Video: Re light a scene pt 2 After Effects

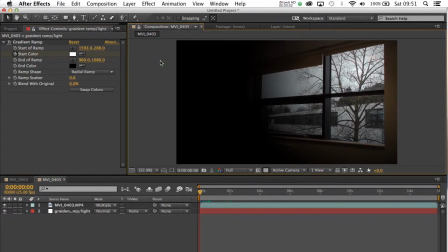0:02 Hello folks, welcome back. This is part 2 of the tutorial in which we're using blending modes and a gradient ramp to relight a scene. If you haven't seen part 1, just go back to the YouTube channel, watch part 1, then come on over here and tackle part 2.
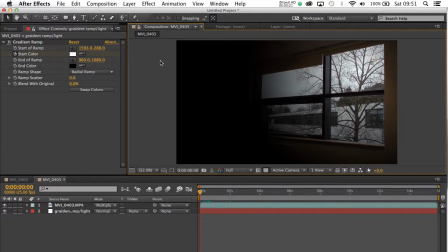0:21 Right, let's get started.
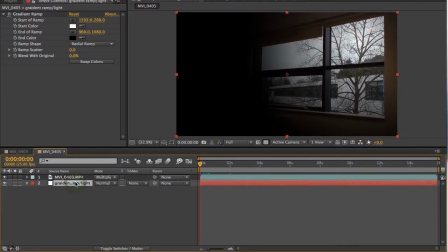0:23 What we've got then is the gradient ramp on here, on the white solid, and we've got the gradient ramp control settings up here. If you could make sure please that your time marker's on 0,
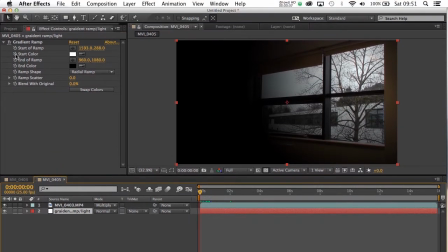0:35 and then we're going to set a keyframe for start colour at 0, but we're going to reset the colour by clicking on the colour palette here
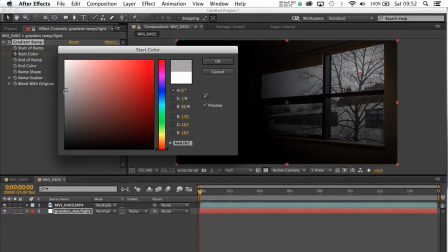0:45 and just dragging down so that we make the start colour completely black.
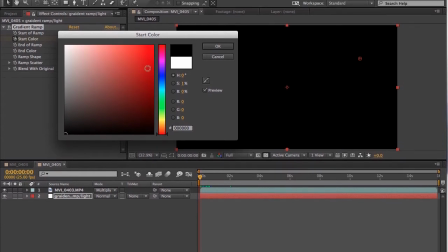0:51 And that fades out the whole image. And then click on OK when you're done.
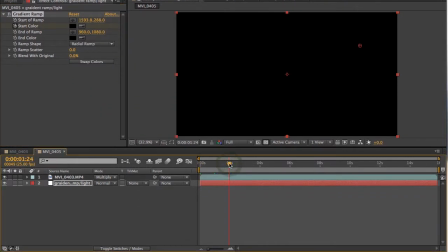0:57 We're then going to go forward to 2 seconds. Click on the start colour again here,
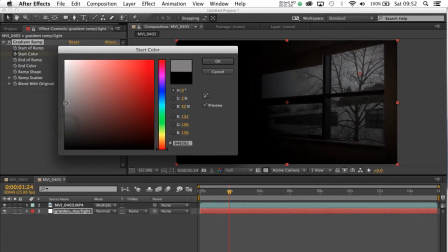1:04 and then we're going to drag it up to white.
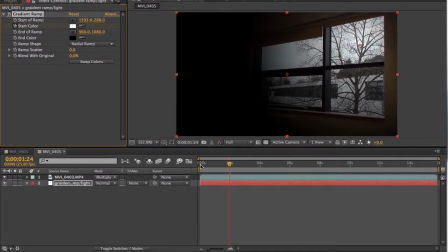1:11 Then click on OK. We should now have a nice fade up from black gradually to white. But the good thing about using this sort of gradient ramp and blending mode effect is we're not fading up the whole scene.
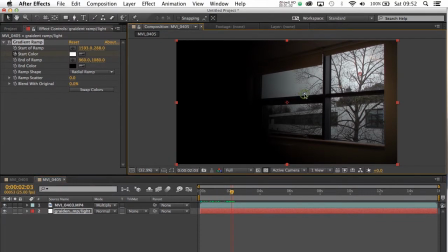1:30 We're just fading up the portion of the screen that we want to light. So we've still got that nice sort of moody effect with the rest of the scene blacked out.
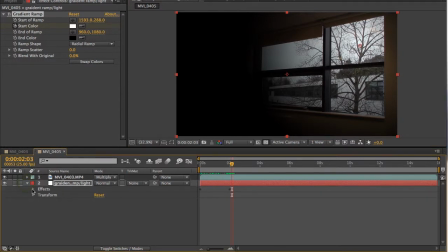1:38 If you open the gradient ramp here and open effects, you can actually see the keyframes at work.
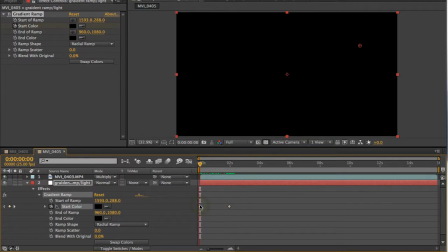1:44 The keyframe here at 0 seconds means that the screen's completely black, but as we travel through time,
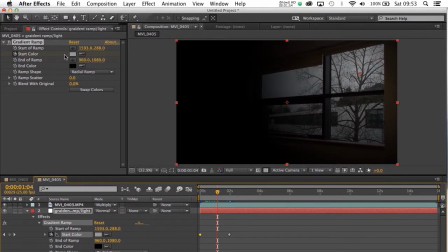1:52 you'll actually see, and you can see it here folks actually, that if you click here and just have a look at the start colour, it's now grey. And as we work our way through time, you can see the start colour getting lighter and lighter to the point that when we get to 2 seconds,
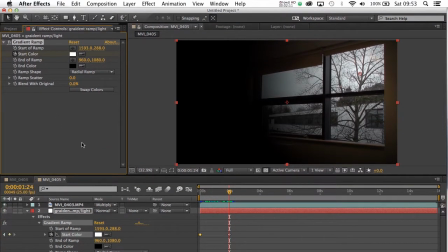2:08 the start colour is now completely white. But of course, because it's a gradient ramp, it's only white on this portion of the screen,
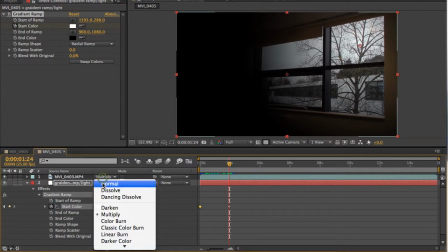2:16 and also particularly because we used the multiply mode here on the top layer.
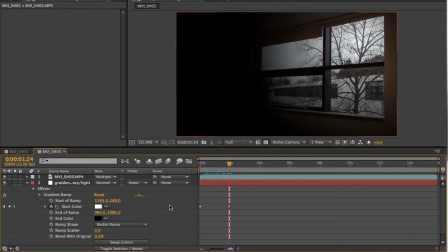2:23 Okay folks, 2 fairly simple guides. As ever, when it comes to relighting scenes, if you want to use this technique, the thing is really is to play.
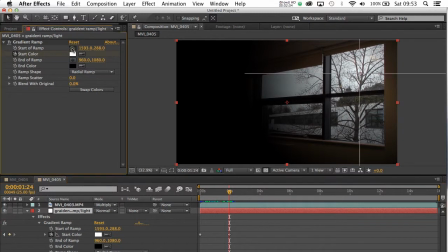2:32 Use the gradient ramp, move the start point and the end points around, play with changing from radial to linear. You might also want to play with, and I'll just try it here, choosing a slightly different colour.
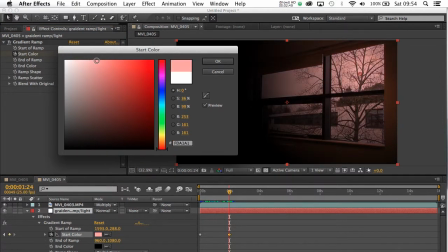2:47 So if we slide it to red, like so, the start point's now a slight pink.
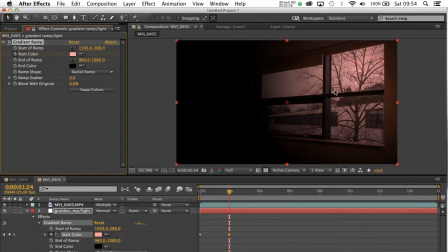2:53 We've got a very different tone to the scene. You could even go back to the start colour and choose a completely different colour.
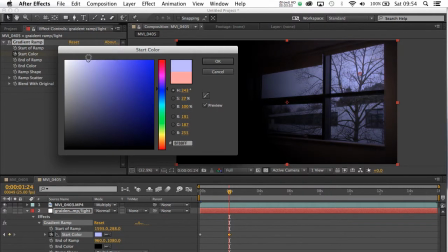3:00 We've got blue now. That's a bit overdone. Let's just lighten that a tad. In fact, actually, that's quite nice.
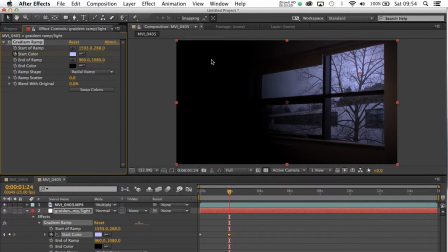3:07 Yeah, if we look at that now, that's a sort of wintry, bleak feel to it.
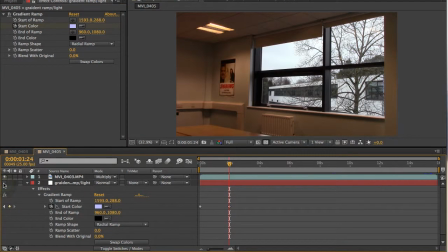3:13 And if we look at the original image, that's quite a contrast from what we had. So if you look at the original image here, compared to here,
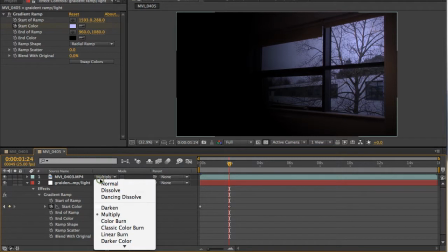3:21 you can do some really powerful things with the multiply mode and a simple gradient ramp.
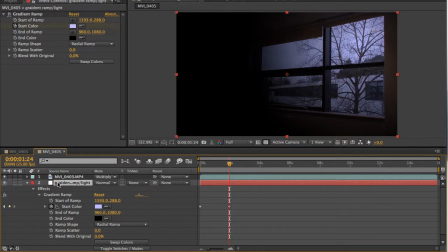3:28 Okay folks, hope you found that useful. See you again soon.